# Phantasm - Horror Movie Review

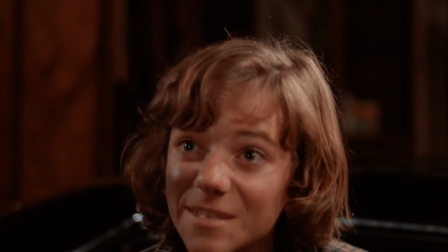anyway again jody doesn't believe he says maybe it's the retard timmy up the street that cracks me the fuck up because
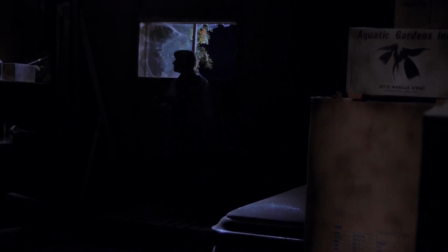jody won't believe him mike needs proof he decides to go and investigate morningside himself i
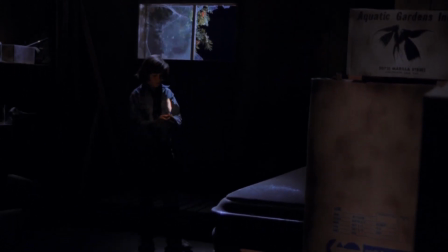always want to talk about the pacing and and and the tone of this movie a lot
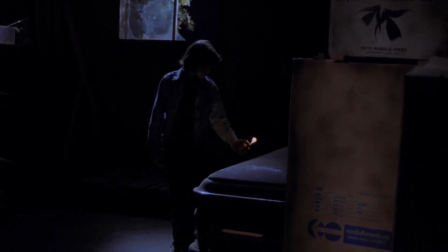of people say it's very dreamlike and non-linear which i having
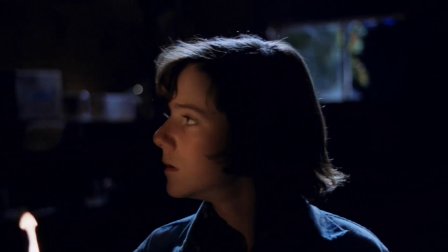just watched the movie four times in a row i don't think i agree completely
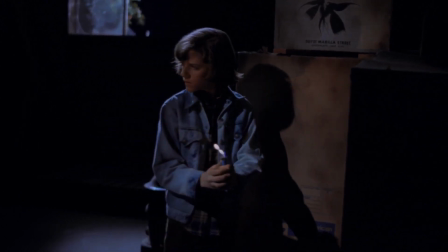now what this movie does have is a very slow meticulous
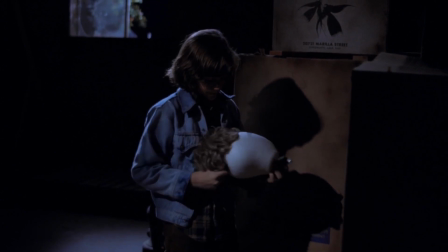pace uh a lot of the time not all the time when it when the editing needs
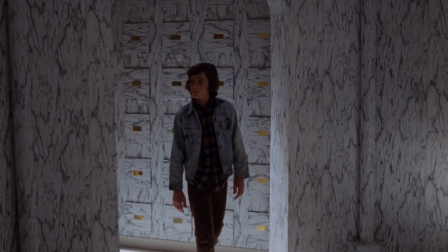to pick up when the pace needs to pick up it does but there's scenes like this with mike walking
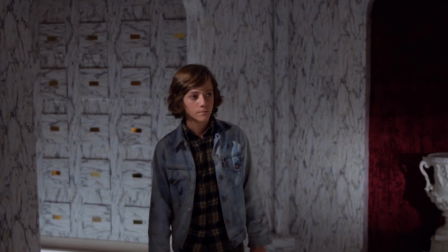around the mortuary that are such slow burn scenes
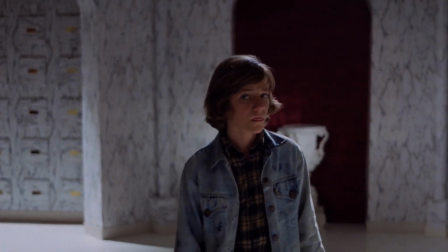and it and i think that this is what people mean about dreamlike
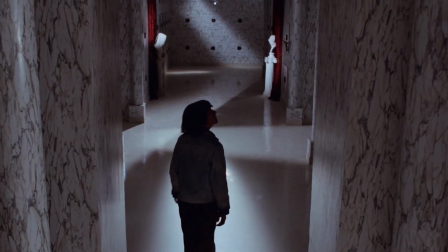what what they say is dreamlike to me is just it's just very
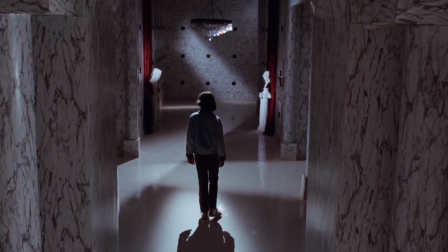meticulous slow burn pace it kind of puts you in the moment with
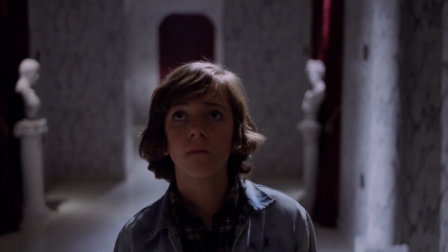mike as he's walking around because it literally feels like it's real
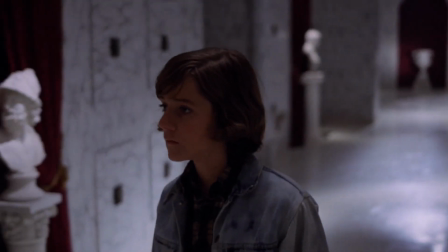time you're it's like you're watching real time situations and this goes on for a long time a lot of people get bored with this and i think this is
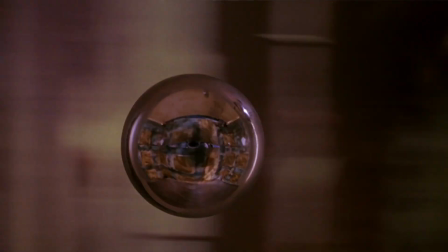why a lot of people prefer the second one uh over the first phantasm movies
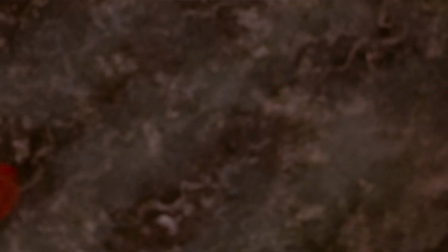because it's a lot snappier a lot more going on me personally i prefer
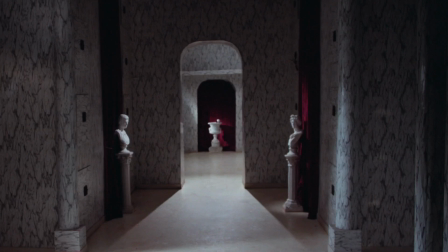the slow burn i like the real time feel of it because i feel like
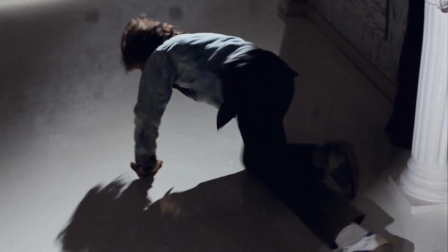i'm there in the situation with mike walking around this mortuary
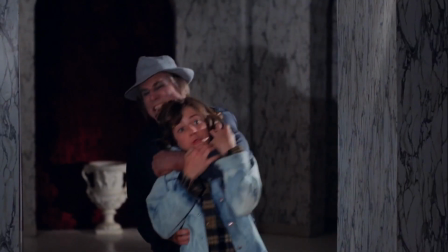that's quite creepy anyway the grounds keeper jumps out of nowhere uh grabs him and i don't know
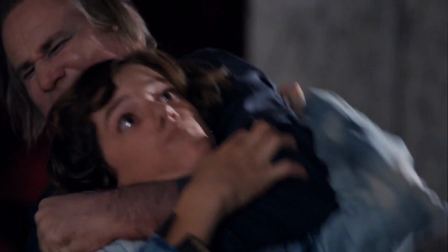what he was going to do with him he was grabbing him like he could have just been like hey you don't belong here but instead he was going to wrestle him or some shit now here
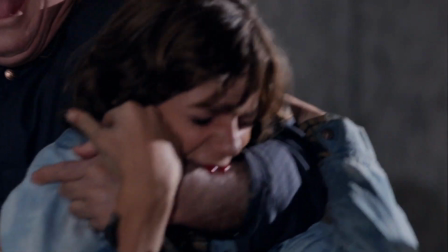we finally like 40 minutes into this movie we get our intro to the spheres oh yeah and these things what the hell are they
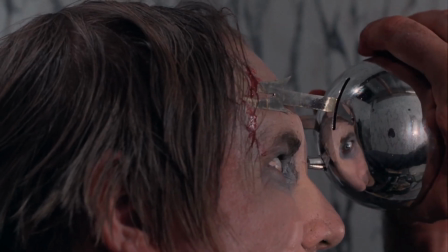well it's never quite fully explained i mean they do some half-ass explaining in some of the sequels but in this original movie
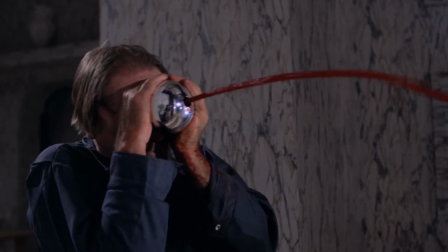there's as i said earlier phantasm is a movie that offers more questions than answers
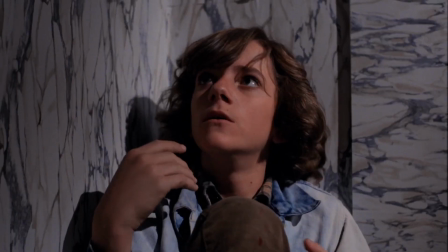and that's what it's supposed to do that's what pulls you in because you're
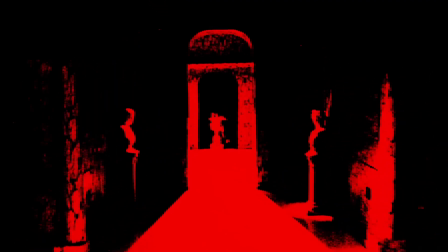trying to figure out this and an enigma it's not explained to you why there's
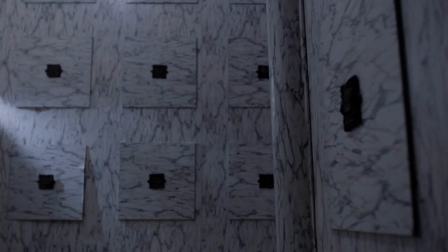just some flying sphere with like blades on it that kills
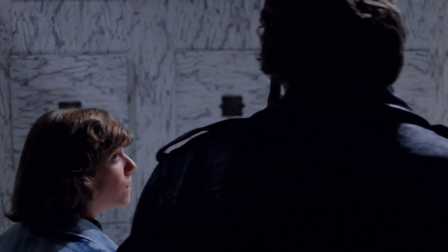people i gather myself that it's like a security
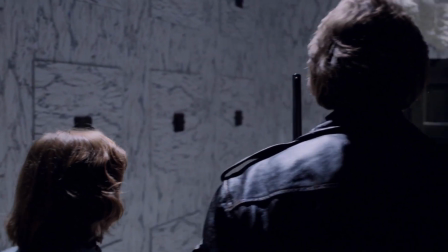guard basically it was the spheres it's protecting the the gates the
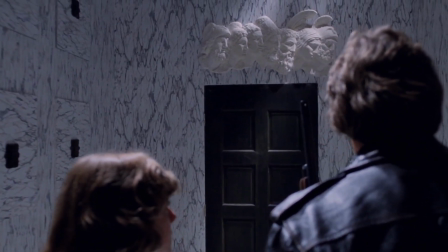portal that's in one of the rooms that's my guess but anyway and now here we get a really good
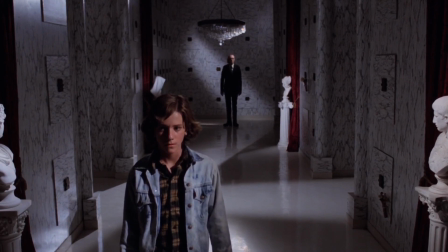scene is this is a very good metaphor for what's going on in one
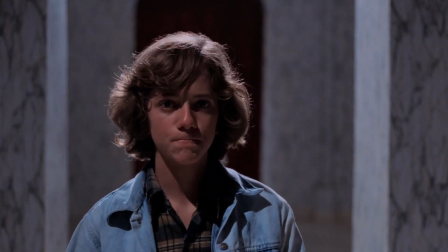of the storylines of Phantasm because we get the tall man mirror scene where the tall man shows up having
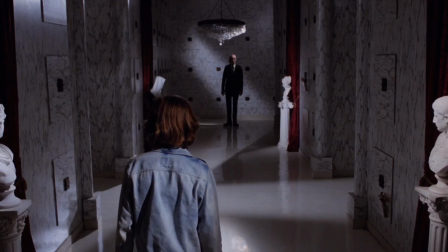after heard the commotion and he mirrors Mike's movement because ultimately,
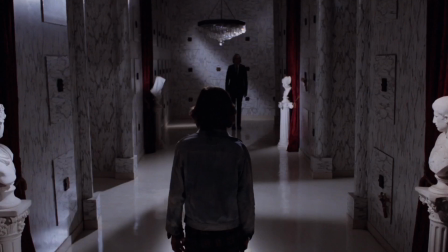ultimately the tall man is just a phantasm in Mike's mind.